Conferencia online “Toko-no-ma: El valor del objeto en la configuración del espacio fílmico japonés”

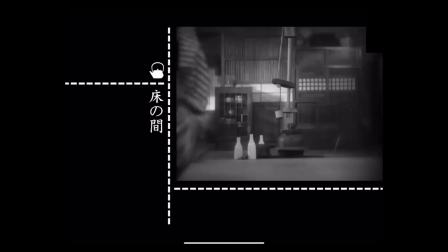Bueno, si nos hemos fijado en el conjunto de la escena, lo que hemos visto al principio es a la pareja que está esperando a que llegue el hijo que vuelve de la escuela, y mientras el hombre es invitado por su anfitriona a beber sake.
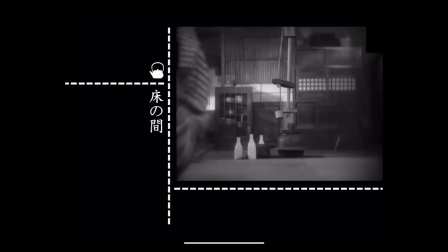A continuación, Osu encuadra a la mujer calentando el licor junto a un irori, acompañado por un conjunto de utensilios propios de ese rincón del hogar japonés,
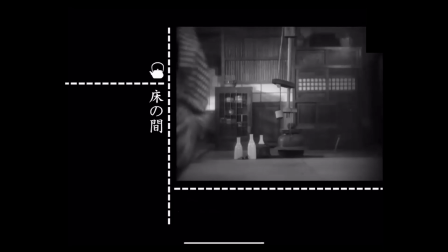como son el calentador, el jizaigaki, que es esa especie de gancho que se utiliza para colgar ollas y teteras de hierro, un hisaku, que es la cuchara de bambú, y tres botellas de cerámica que es empleadas para calentar y servir el sake, ¿no?
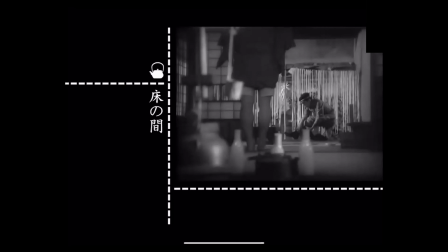Justo en ese instante, el hijo que acaba de regresar a la casa anuncia su entrada en escena, no sin antes descalzarse para evitar ensuciar el paño del tatami. Y Osu aprovecha este impas para introducirle en el espacio de campo, realizando una nueva toma en ángulo de 90 grados respecto del corte inicial que habíamos visto del conjunto de objetos,
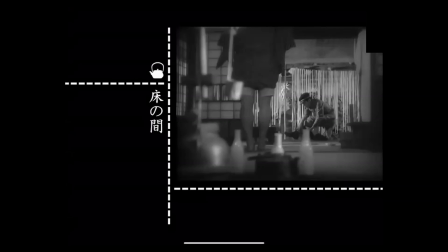apoyándose en ese bloque de figuras para emplazar el nuevo el punto de vista que va a integrar a nuevo personaje en la escena. De ese modo vemos cómo el calentador, el gancho, el cucharón y las tres botellas retratados antes al fondo de la imagen pasan ahora a ocupar el primer término.
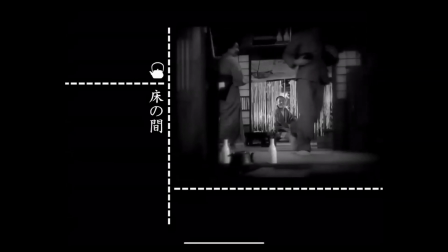Una vez que se ha descalzado y tras recibir los elogios de su padre, el chico se dispone a cruzar la estancia para dirigirse a su habitación situada en la planta alta. Y esto obliga a abrir el campo visual para así poder mostrar su movimiento de salida en el interior del encuadre.
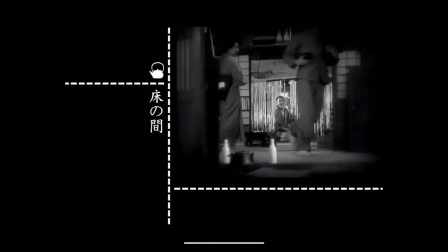En respuesta a esto, Osu lo que hace es retroceder el punto de vista con un rasgo en el eje, desplazando la cámara hacia una estancia contigua desde donde veremos por última vez este conjunto referencial de objetos.
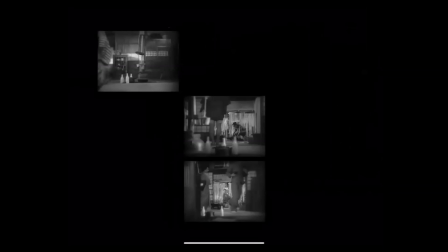En un primer visionado, la presencia emergente de este conjunto de objetos formado que pivota alrededor del irori, nos permite examinar el desarrollo completo de la secuencia en un ámbito de acción más o menos preciso, lo que les decía antes, de una cierta topografía.
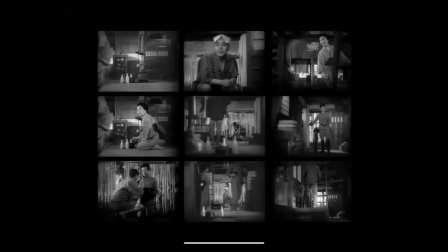Así, en la medida en que somos capaces de referenciar los diferentes encuadres y posiciones de cámara en relación a este conjunto de objetos, este se constituye una suerte de baliza respecto de la cual podemos cartografiar en cada momento la posición de los personajes y sus movimientos a través de las distintas estancias que
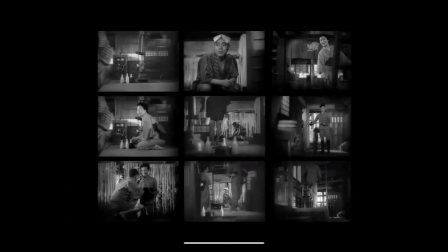integran la escena. Pero esto no es todo. Si le dedicamos una mirada más atenta a estas imágenes, descubriremos algo que también estaba presente en el corte de Naruse,
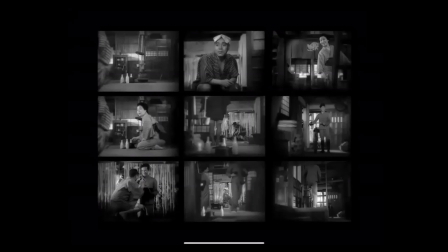pero que habíamos pasado por alto, y que tiene que ver con el grado de definición óptica de los objetos.
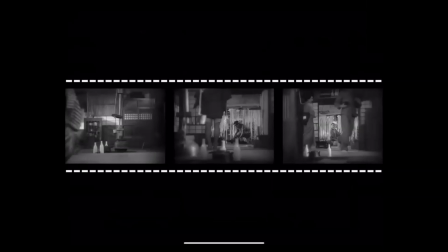Basta con que nos fijemos simplemente en las tres botellas de sake, en los tres planos en los que aparecen las tres botellas de sake. En el primer corte, cuando están emplazadas al fondo, percibimos que las tres botellas tienen un nítido e inmaculado color blanco,
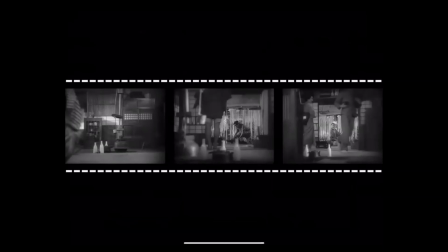están perfectamente en foco, lo que enseguida las hace destacar sobre el conjunto, ¿no? Que atrape nuestra atención para los planos siguientes. En el segundo, las botellas han pasado a primer término y con ello su figura se ha vuelto borrosa por la proximidad a la lente,
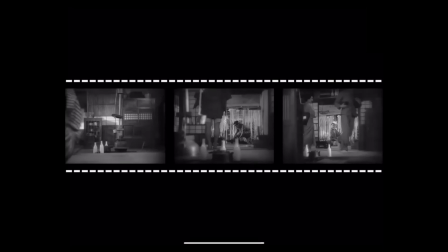contrastando ahora con la nitidez de las figuras humanas que están situadas al fondo. Y finalmente, en el tercero, las botellas, reducidas ahora a solo dos, lo que a su vez nos muestra un cambio acontecido en la duración de la escena, porque la mujer ha recogido, lleva consigo la tercera botella,
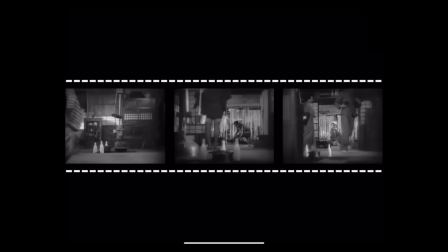se muestran ligeramente difuminadas, como una especie de estado intermedio entre estos dos polos de nitidez.
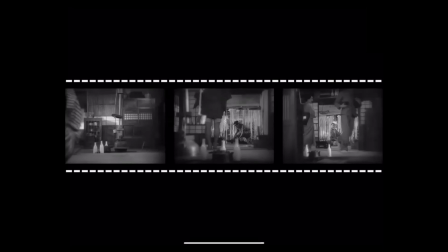Bueno, lo que nos encontramos aquí es un código de puesta en escena que devendrá en una de las estrategias más reconocibles del cine japonés. Estos diferentes grados de nitidez permiten identificar distintas relaciones de distancia entre el observador,
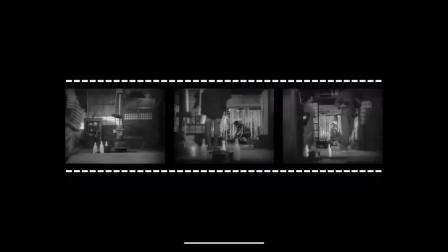entre el público que está observando la película, y los objetos y personajes que integran la escena, reducidos aquí a figuras bidimensionales articuladas sobre un eje de profundidad, ¿no? Primer término, segundo término, tercero, etc.
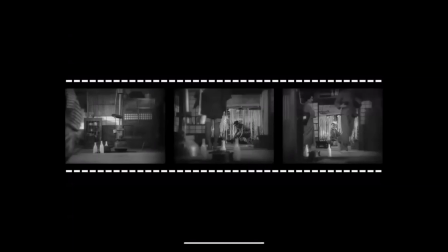Pero lo realmente importante es que dicha identificación se produce mediante la ya comentada puesta en valor de las propiedades topológicas de la forma, es decir, el contraste figura-fondo, la definición y cierre del contorno y la dialéctica de lo nítido y lo borroso, entre otros aspectos. Ante esto, no podemos
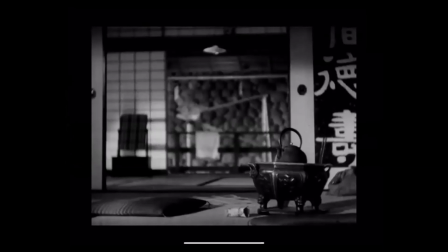sino sentir que los objetos que referencian y modelan el espacio se exhiben a la mirada con una existencia autónoma, independiente del relato o incluso anterior a él, como si de hecho la película no existiese antes de que los objetos entrasen a formar parte de ella.
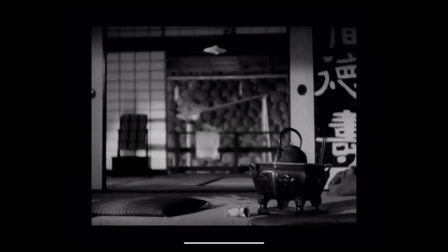Es decir, ha sido primero el deseo de captar su presencia a través de la cámara, antes una cierta exigencia de verter la mirada sobre ellos, lo que ha permitido que la vida en el interior de las imágenes sea posible. Esto no quiere decir que los objetos demanden integrarse de algún modo en el relato,
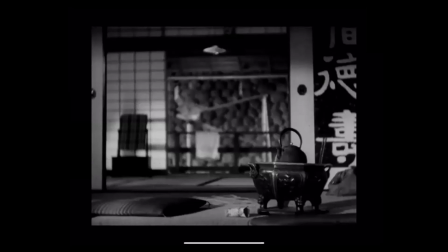ni tampoco que demanden estar continuamente presentes en el campo visual. No necesitan ocupar el centro de la acción, pero sí deben permanecer en ella o cerca de ella para aportar tensión a la escena,
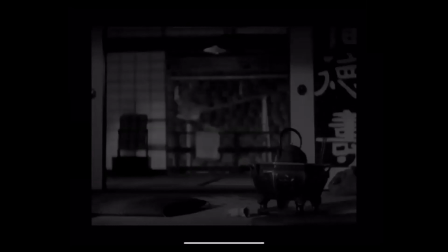es decir, para darle de algún modo sentido. En otro momento de
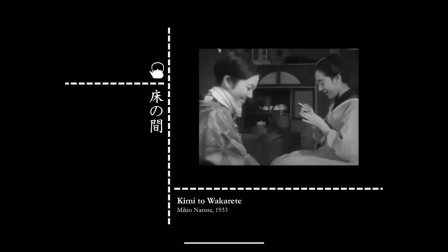Lejos de ti, la película de Naruse que comentamos antes, la geisha protagonista que trabajaba en aquella oquilla, aguarda junto a una amiga la llegada de su hijo Yoshio, su hijo que supuestamente está en la escuela,
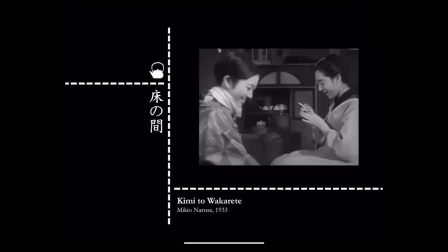¿no? Mientras espera, la mujer levanta la vista y su mirada es atrapada por un reloj de pared que marca las 3 de la tarde. Un plano exterior nos muestra a alguien que se aproxima y toca la puerta, pero no es Yoshio, sino otro estudiante que viene a informarle de que su hijo hace tiempo que no está yendo a la escuela,
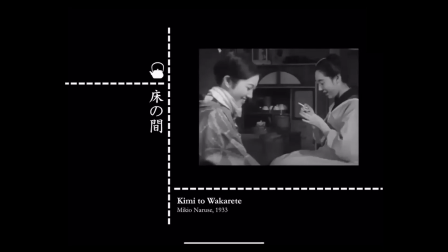aunque a ella le está diciendo que sí, ¿no? Vamos a ver la secuencia y la comentamos.